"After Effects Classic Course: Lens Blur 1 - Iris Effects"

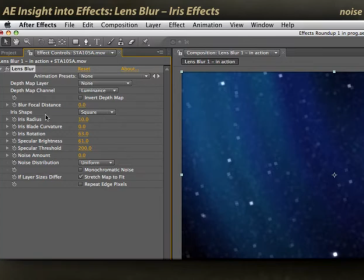You'll see some noise introduced into these darker areas. Well, lens blur has the ability to go ahead and add noise into your scene. Add a little bit here, and you start to see some graining appear. I'll crank it up just so it's very obvious. You have a choice between different types of noise,
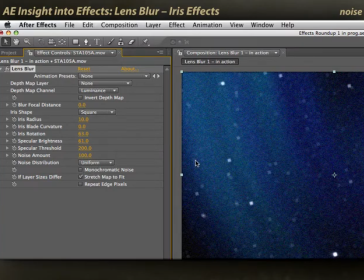whether it's just grayscale noise or color noise, and what type of noise distribution that you get. Gaussian is being a lot more obvious. I'll set this down to zero for now, but it's another tool you can use to make synthetic scenes look like they were actually shot with a real camera.
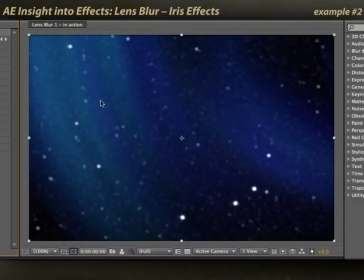Well, here I took a 3D scene and made it look more like it was shot with an actual camera, but you can also use lens blur to enhance real scenes.
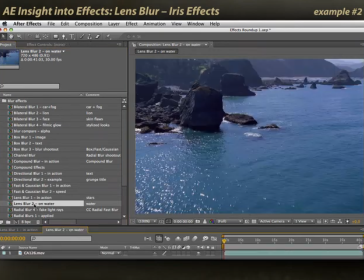I'm going to open up the second composition here. There's some beautiful water shots. I've got little specular highlights happening with the water over here, As I jump down to the end,
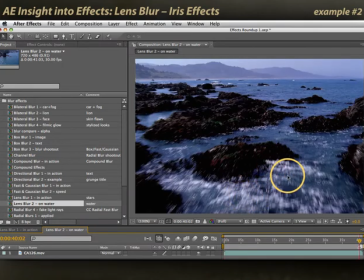you'll see I've got some interesting things happen with the waves at the very end of the shot. I'll go back to the beginning for now.
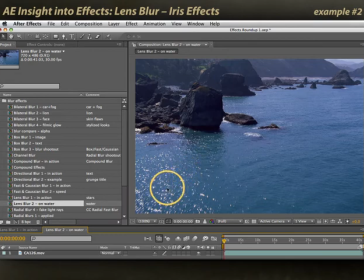Let's say that we want those specular highlights to just pop even more, to be far more fanciful and hyper-real.
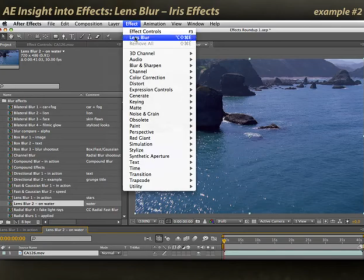I'll select my footage and go Effect, Lens Blur. Initially, I have just a blurred image.
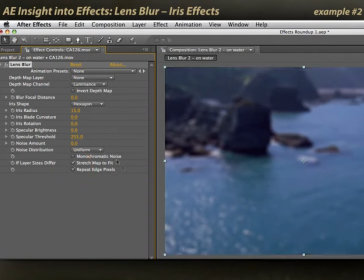I'll repeat the edge pixels to go ahead and fill out the frame. Let's play with Specular Brightness and Specular Threshold. I'll increase the brightness to some beginning value and start to reduce the threshold until I see these little highlights in the water start to really pop.
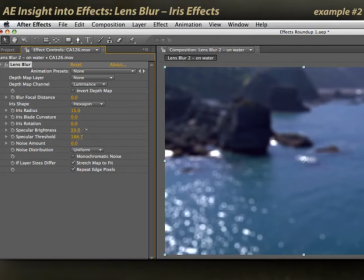I can start to either really increase my effect, really create a burned out look, or go down to something more subtle. And I might even reduce the iris radius at this point, just to create little highlights like that, rather than the big blown out highlights.
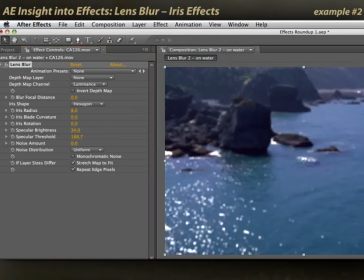Original footage, treated footage. It's kind of fun. I'll move later in the scene where I've got some water happening here, these little waves.
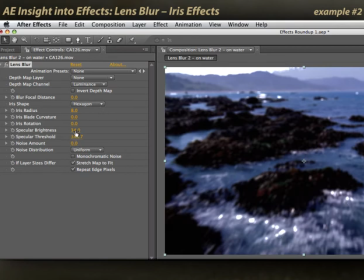I can go ahead and play around with specular brightness and specular threshold to really make those kick up as well if I wanted to go for a really fanciful look.
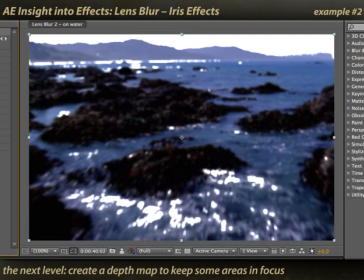In the next movie, I'll show how you can blur just the highlights and keep the rest of the scene sharp.